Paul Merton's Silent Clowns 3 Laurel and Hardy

You can never play a wrong note. If I play a note I didn't intend to play, I go back and play it again so that people think it was intended all along. With something like Your Darn Tootin', the precision in there, I must have sat and watched that film 4 or 5 times and just thought, how on earth can I make that work? And all it comes down to at the end of the day is, well, if all you've got is a man standing up going, duh, what else do you do? You know, it's in the screen. Just use what's in the screen. But there's such a sense of anarchy about those bandstand scenes that when Laurel and Hardy come back home and are just sitting in their digs about to have dinner, it's got to be as relaxed as it can be so that,
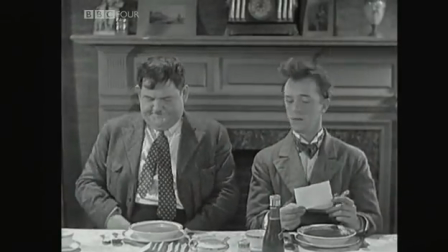[24:01]
you know, it's there's almost nothing in the music saying, this is funny.
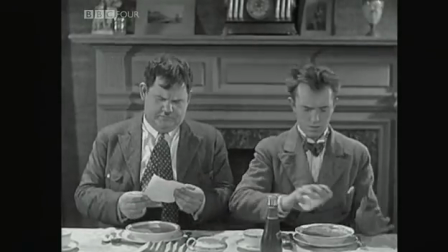[24:08]
That means that the moments then of high comedy, which happens straight away with the salt and the pepper and the sauce,
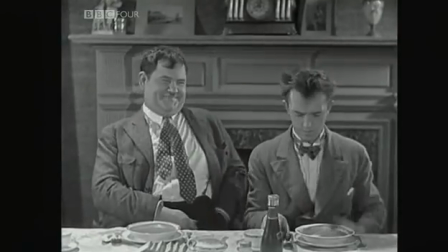[24:16]
I don't mark those at all, hardly. And they're that much funnier for it.
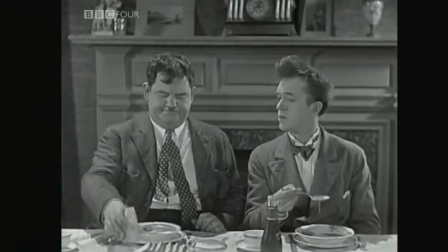[24:24]
Because if I was trying to make the music go, oh, that's a funny bit, isn't it? Then the audience, you know, would be turning off all the time because they'd be going, well, the music was too insistent. For the music just to relax back, and sort of hang out with them for that scene was a nice kind of dip in the middle of the film, because then we can build back up to the sort of uproarious ending of that film.
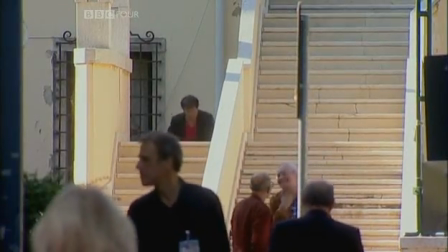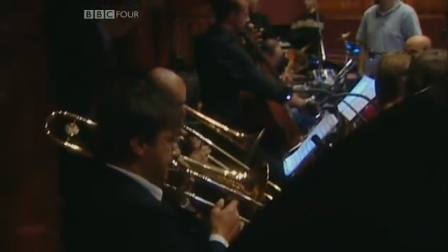[24:56]
And now the actual afternoon of the performance, and I can't wait to hear the finished thing.
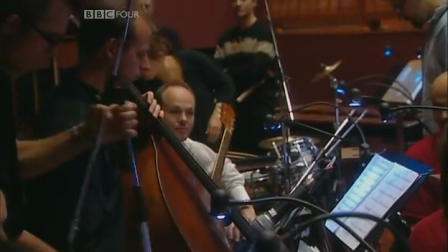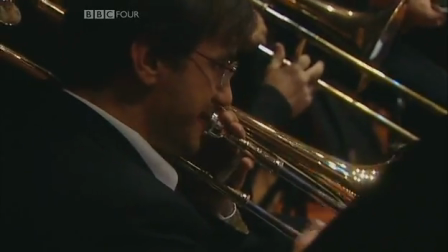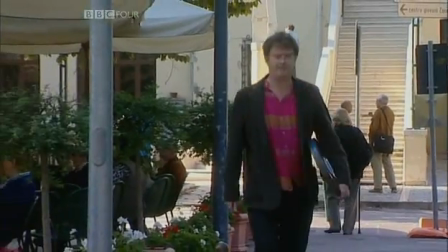[25:16]
Neil
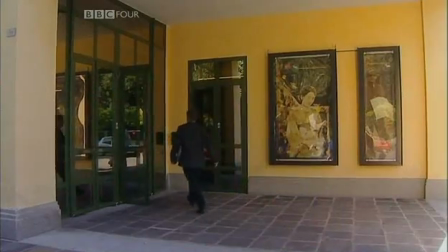[25:21]
Laurel's given the score a little interactive element which needs an explanation from me to the international audience.
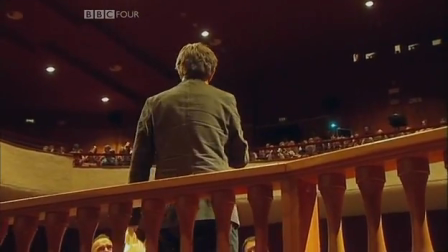[25:30]
Thank you very much, ladies and gentlemen. For those of you who aren't Italian speakers, let me explain to you what this piece of cloth is for. In this score, beautifully composed by Neil Brand and beautifully played, as you're about to hear, there is a sequence towards the end where trousers are ripped off. At the point that you see trousers ripped off, this is your opportunity to perform in a Laurel and Hardy film by ripping the cloth that you have here. A piece of advice: there are more trousers ripped than you could imagine. So don't rip the cloth, everybody, at the first go, because otherwise there'll be no cloth ripped at the end. Impress your neighbours by how late you rip the cloth. Without any further ado, I leave you in the very capable hands of Mr. Neil Brand, his lovely orchestra, and Mr. Laurel and Mr. Hardy. Thank you.
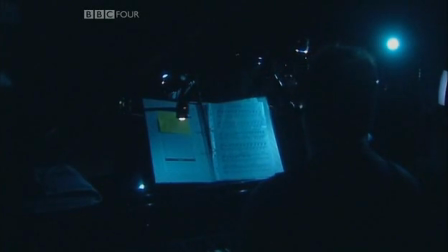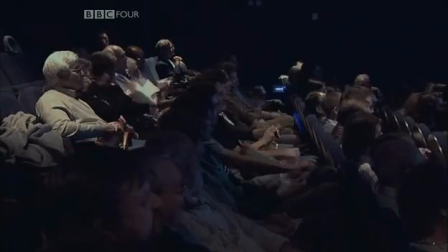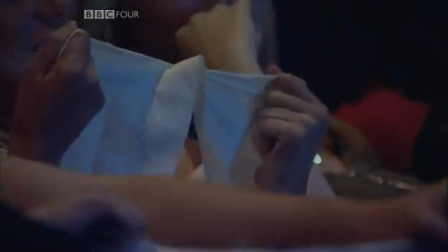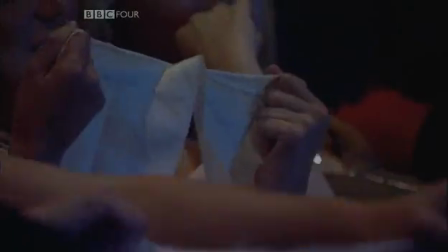About silent film is that it is a live medium. So to have an audience actually sitting there holding their bit of paper or their bit of cloth, waiting for that moment when the trousers go,
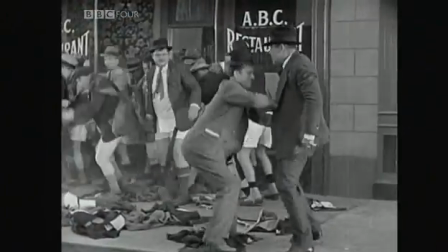[27:02]
and this sense of delight, because it meant it got two laughs.
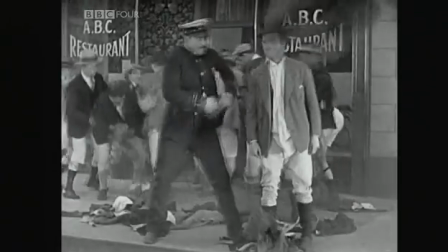[27:07]
There was the laugh of seeing the trousers ripped, there was the laugh of doing your own rip. So there was a kind of, it was like almost if the audience was given a license to play.